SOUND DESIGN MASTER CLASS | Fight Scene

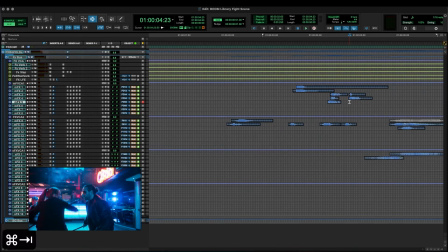[20:56]
Those hits are a little bit more of a flesh slap here. So let's go here and slap.
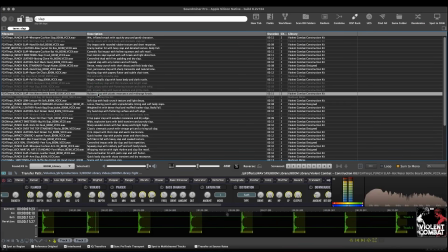[21:04]
Too bad. Ooh, there we go. Nice.
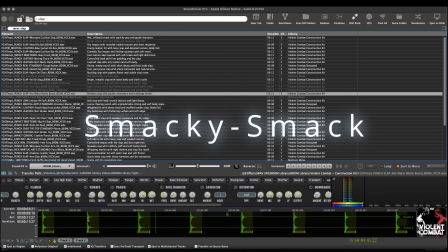[21:08]
Smacky smack.
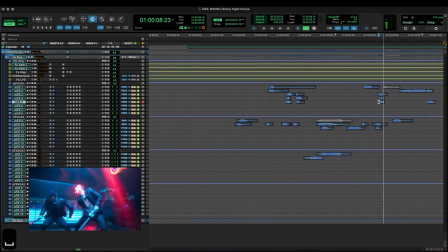[21:14]
I want a better gore thing for this. But I think it could sound a little more rippy.
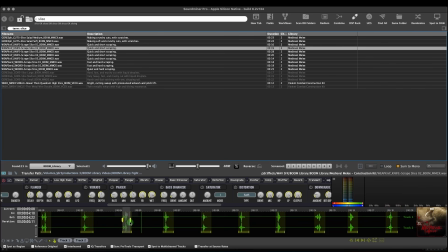[21:20]
Maybe slice. Kind of like that, because it also gives it as though the sword is scraping off the sternum. Maybe we'll put in a better sword hit here. Ooh, I kind of like the ring of that.
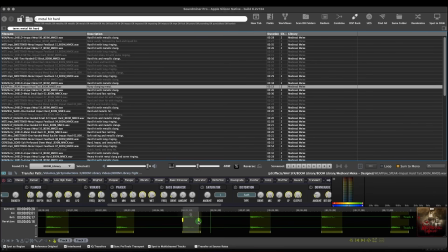[21:36]
I like that one. That one is going to be our ring-a-ding, ding-dong, ding-along-loo.
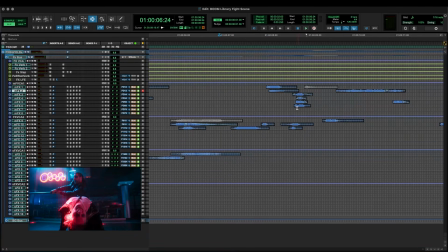[21:46]
Nice. I think that's working.
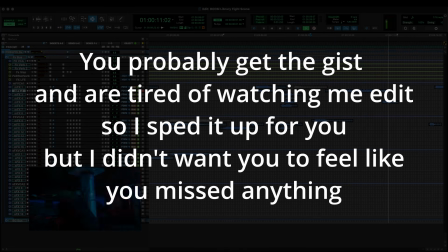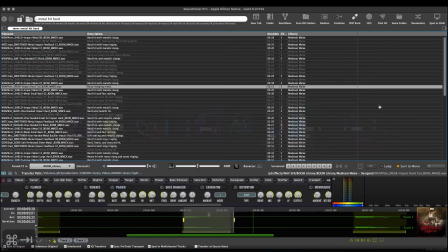[21:55]
And we got the body hit there, but we don't have like a wood hit. Let's see if we got some table or something.
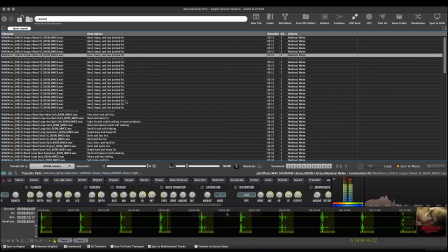[22:02]
Pitch it down. There, that's what we want. Maybe it has metal railing on it or something, but we kind of need a different sound in here just to break it up.
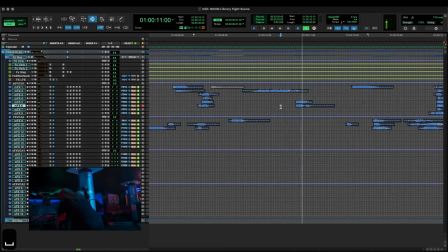[22:12]
So we're gonna fudge it a little bit with this to see if that helps us. That makes it sound like not just a body hit, but a body hitting something.
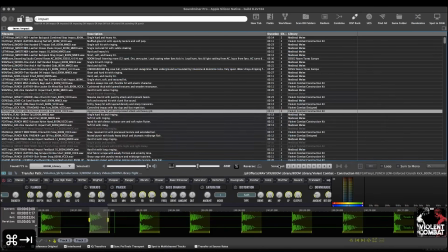[22:21]
Let's do impact. Ooh. Ramp up the action a little bit by making it a little wider in the space.
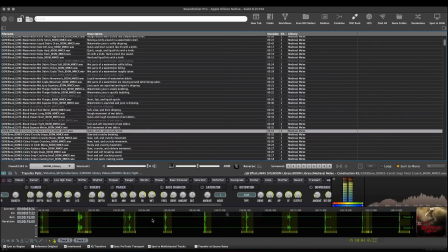[22:34]
Let's go with our stab and just another cracking through the ribs.
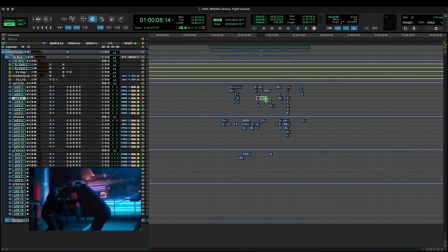[22:42]
Excellent. All right, let's go back to our person into wall area because I had another thought. Maybe like their back cracks or something. Cracks a little bit. Let's take this, pop it in there, see. Maybe make it a little delayed.
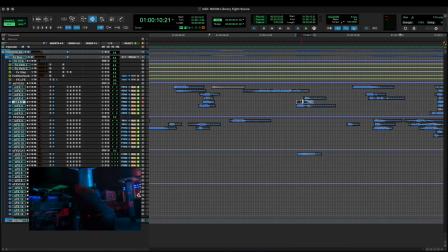[23:01]
Adding extra little detail of crisp allows it to snap a little bit more, allows it to hurt.
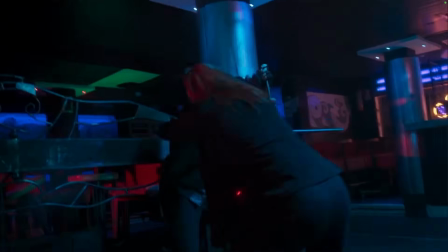[23:11]
I think we need to add a run up to that, like a charge.
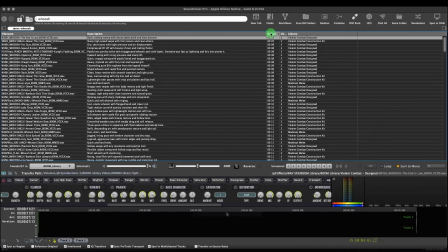[23:17]
So we're gonna do a quick little search here.
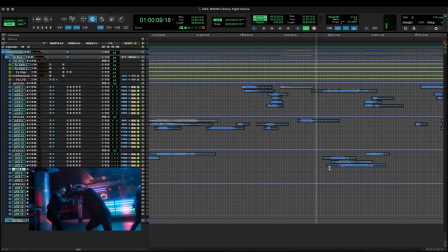[23:21]
And we're gonna take this, lower it a little bit. Kind of like that, because it's giving us a little something leading up. Now it's starting to feel like the scene.
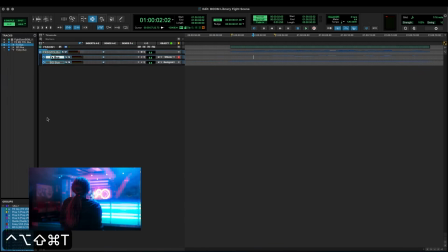[23:33]
And if I go and I pull up what some of my friends did in the Foley world, make that active, and we got some footsteps and some rustle going, which is great.
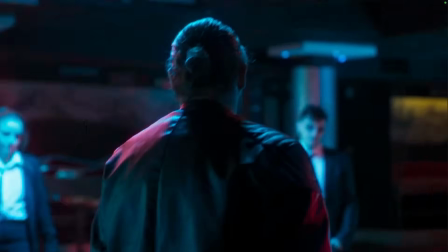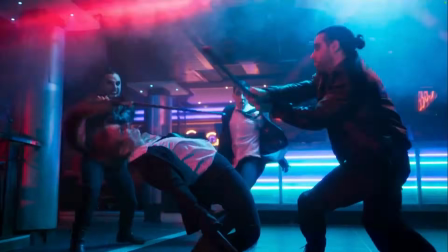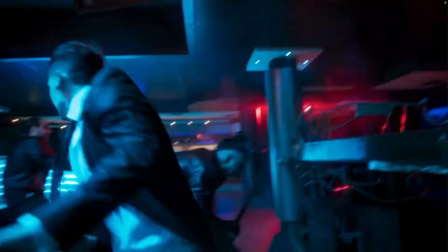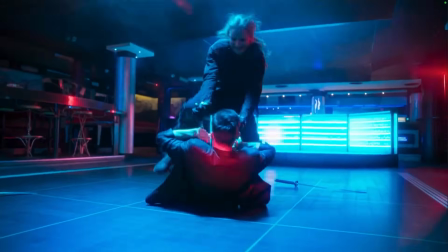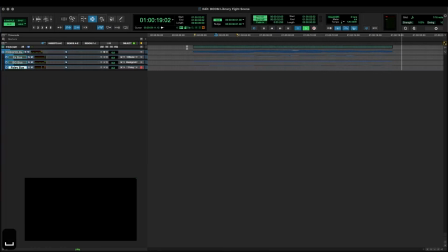[24:04]
Nice.
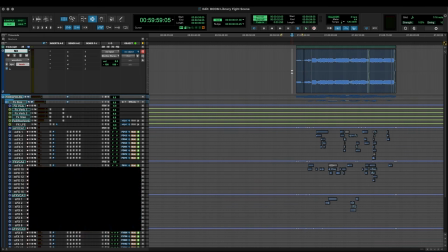[24:04]
All right, so we were given this piece of music, cut to the scene, kind of a slamming track here. Let's just take a listen to it on its own.
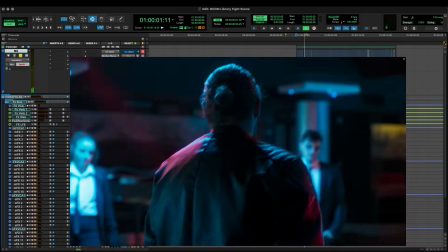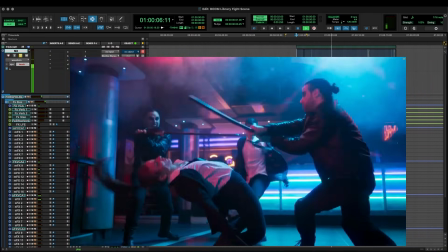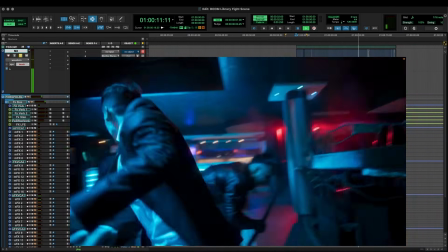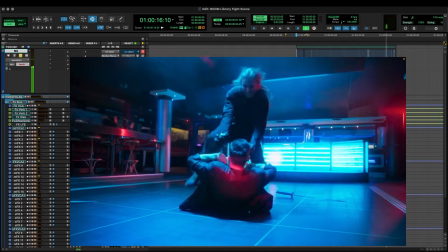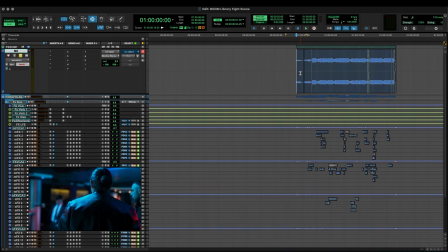[24:35]
So it's a, kind of an EDM glitch thing. It fits the scene very well. I think even by itself, just going with what we have already.
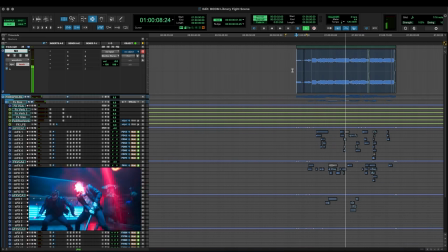works as a score.